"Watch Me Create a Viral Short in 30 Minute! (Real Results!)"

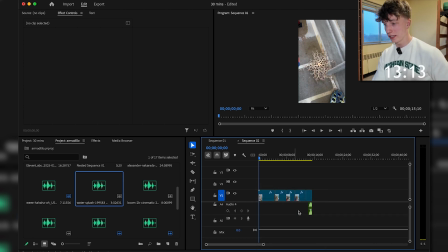I do also need to add another audio track for the actual music, but I want to get to captions right now actually,
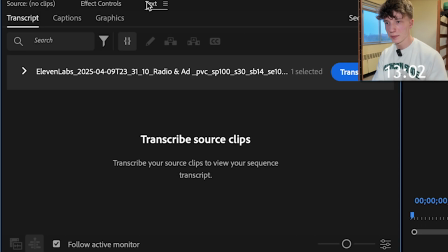so we're gonna go ahead and mute all of the sound effects and then head over to the text panel. We need to transcribe all of the AI voice narration.
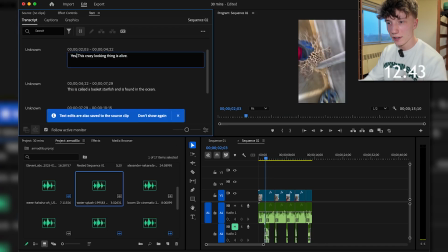We need to make sure it looks all right. We need an exclamation point right here. So now we're gonna create the captions.
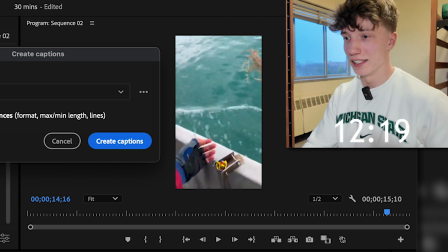We still have over 10 minutes left, so might as well make these things look good. For shorter videos, I like to have faster paced captions.
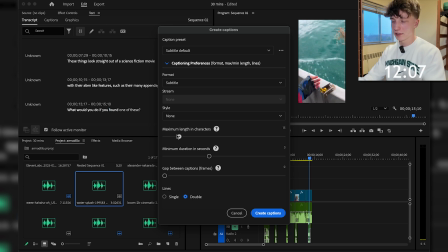So I have less characters in the captions for a shorter paced video, but that's just personal preference. So maybe we'll go with like 12, obviously single. We're just gonna play this and see how it looks.
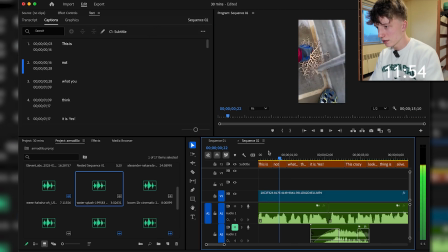This is not what you think it is.
I'm gonna split up this is.
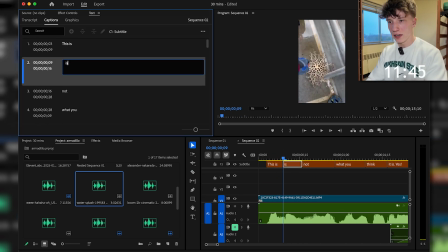I think it will just look better at the start. We want it to be fast paced. The viewer will be grabbed in.
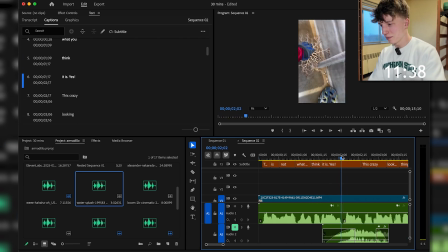This is not what you think it is.
Yep. Oh yeah, we need to split that up. Definitely, you cannot have a whole new line on the same one.
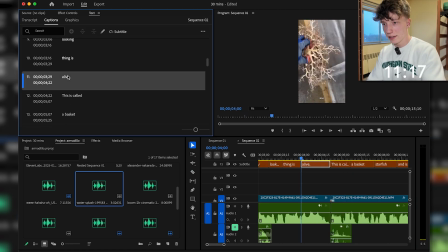So fix that easy. We definitely need an exclamation point on alive. We're really emphasizing that.
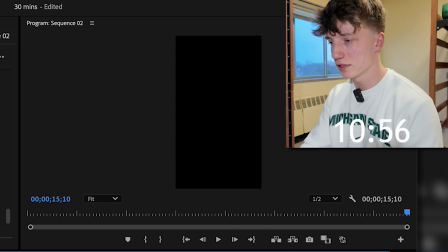So honestly, the captions turn out pretty good for the auto captions. Sometimes you need to do a lot more editing with those, but they're not too bad.
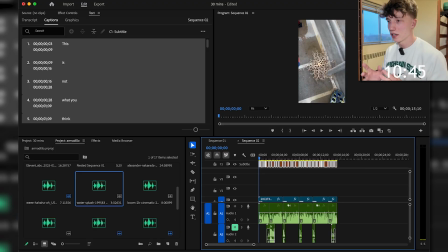We're gonna apply the font, everything like that to make them look a lot better. So we're gonna head over to properties.
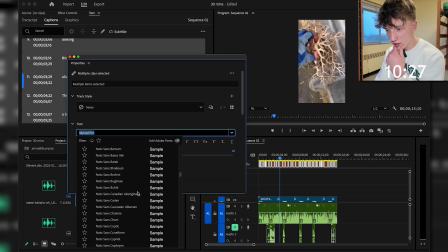I'm not sure what font I wanna use. I've been using the same font over and over, but kinda wanna try something different. It's called Basket Starfish Ending.
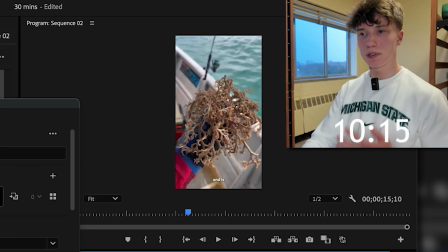Let's try Open Sans. Honestly, this one fits the theme of this video because it's more of an educational type video.
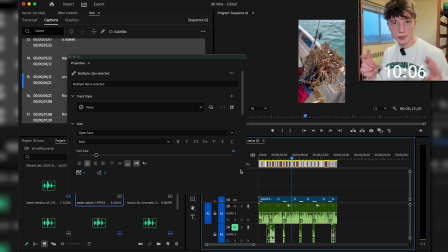So we're gonna go with this one because it looks a little more professional, you could say, not like super cartoony. Should we add a stroke? I always like to add a thin stroke usually. So we'll go like 2 pixels. We definitely need to make the captions bigger though. So let's try 65. 65 looks pretty good. Let's try like 70. Maybe we'll do 70 with the 3 pixel stroke. That looks pretty good.
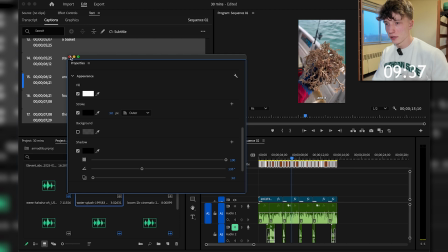We already have the shadow in there as well, so we're gonna stick with that. I can always make it smaller if I want to.
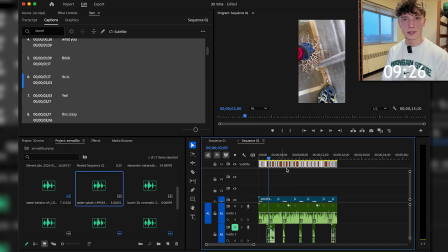I think I'm gonna make them smaller once we apply all the effects to the captions, such as the pop-in effects.
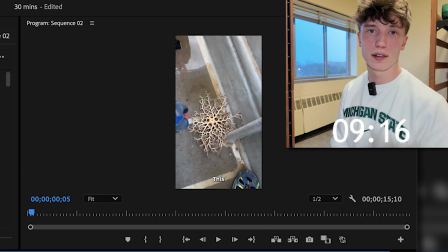I like to put a lot of movement on the captions. It just makes it look more dynamic. The viewer will hopefully be more engaged from the keyframes on the captions.
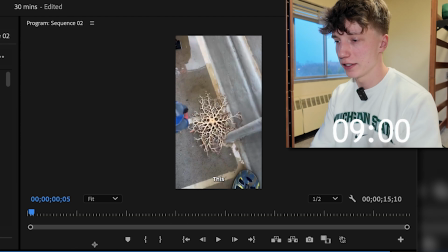They'll be looking at them. I think it just helps with retention a lot. So I have these effects already made.
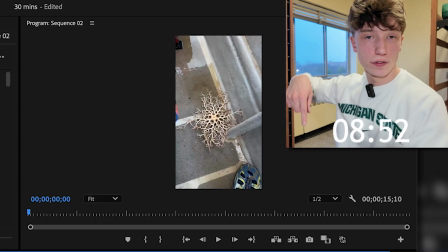Remember, you can get all of these effects for free and how I make all of my shorts. Check out my free YouTube Shorts course where I teach you guys everything from video creation to how to create your channel, how to scale it, literally everything.
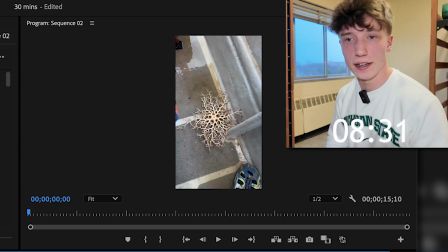There's over 2 hours worth of content in there, all for free. Go check it out below. Also, if you want to join my free creator community, I'm going to be posting more free courses soon, specifically a gaming channel guide in the near future.
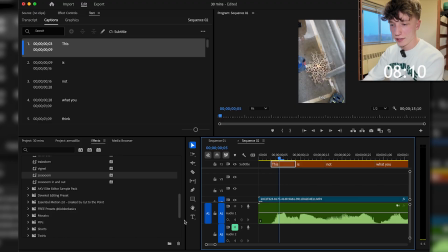So like I mentioned, all of the Premiere Pro assets that I use are included for free in that course.
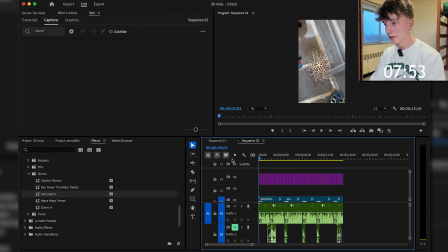First, I have to upgrade the captions to the graphics. Next, we're going to add the text pop in.
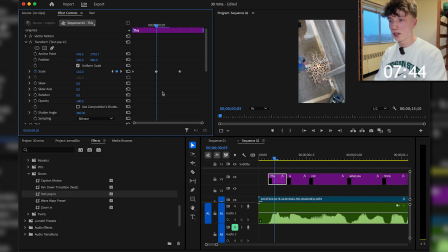Head over to the effects panel, go 2 frames out. The first keyframe already hits on 2 frames out, so that's good. 1, 2, third one also hits. So we're going to go ahead and copy this transform, put it onto all of the other captions.
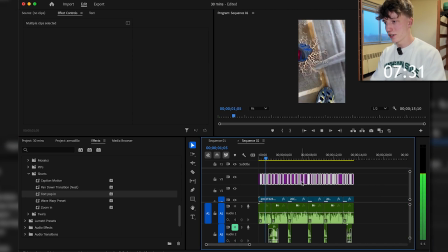This is not what...
And overall, that just looks pretty smooth, honestly.
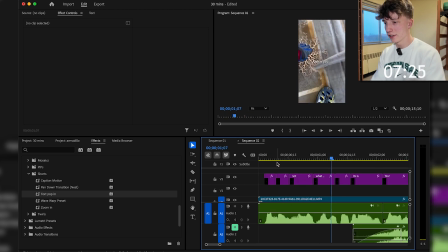I made sure that one looked as smooth as possible when I created it, so I can put it on all my captions with ease.
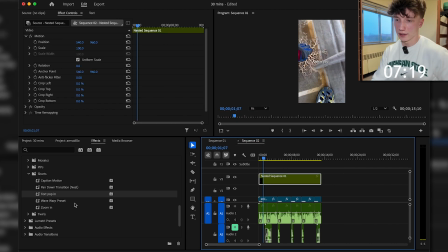So now I'm gonna go ahead and nest this, just so it's all together now. I might put on the wave warp preset.
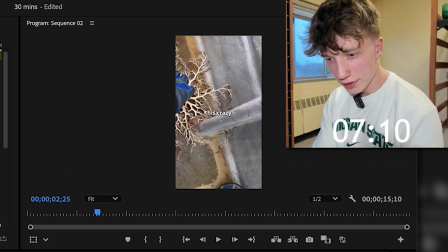Yeah, that's just a subtle touch that I like as well. That's also included. Let's try the caption motion.
Crazy looking thing is alive.
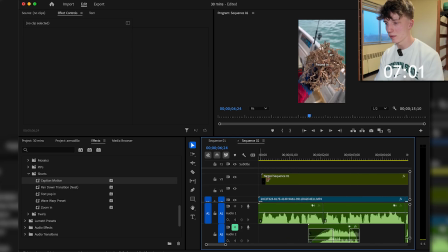We'll keep the caption motion. We might as well. Just make it more dynamic. Nest that one last time. I'm gonna scale this down to 90. 95. 95 looks good.
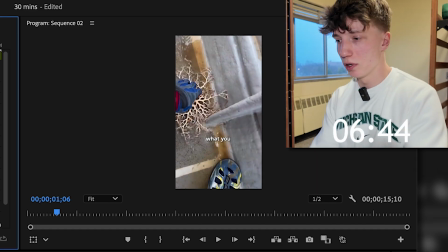We'll put that almost in the line of the side of the viewer because we want them to be pretty visible, but we don't want it to be hidden by any of the stuff that YouTube puts in YouTube Shorts,
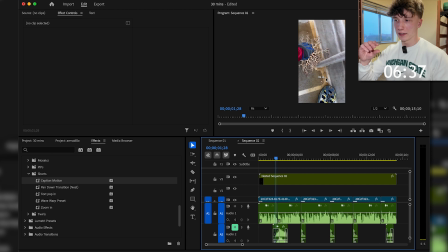like the captions, stuff like that. So I usually found that just below the center works pretty good for captions. It helps if it's somewhat in the line of sight of the viewer, but it's not covering up the entire main subject of the video because that can be very annoying, especially if you want to just watch the video.
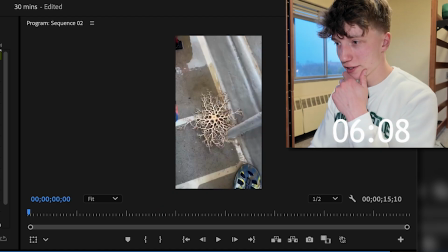So overall, this is looking pretty good. We have about 6 minutes left. We got to see if there's any other changes we want to make.
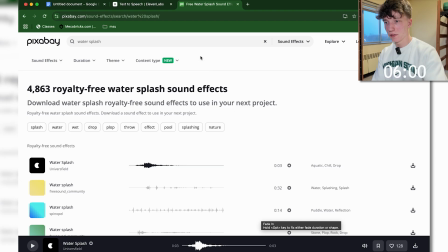I do need to find a background song as well. Head over to Pixabay again. Let's do like scary.
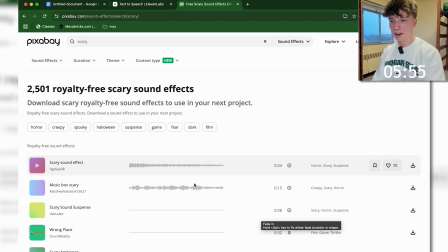Do we want to go for a scary vibe? I don't know.
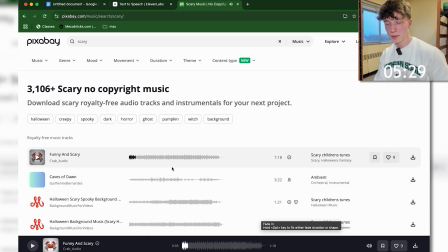This might be perfect, honestly.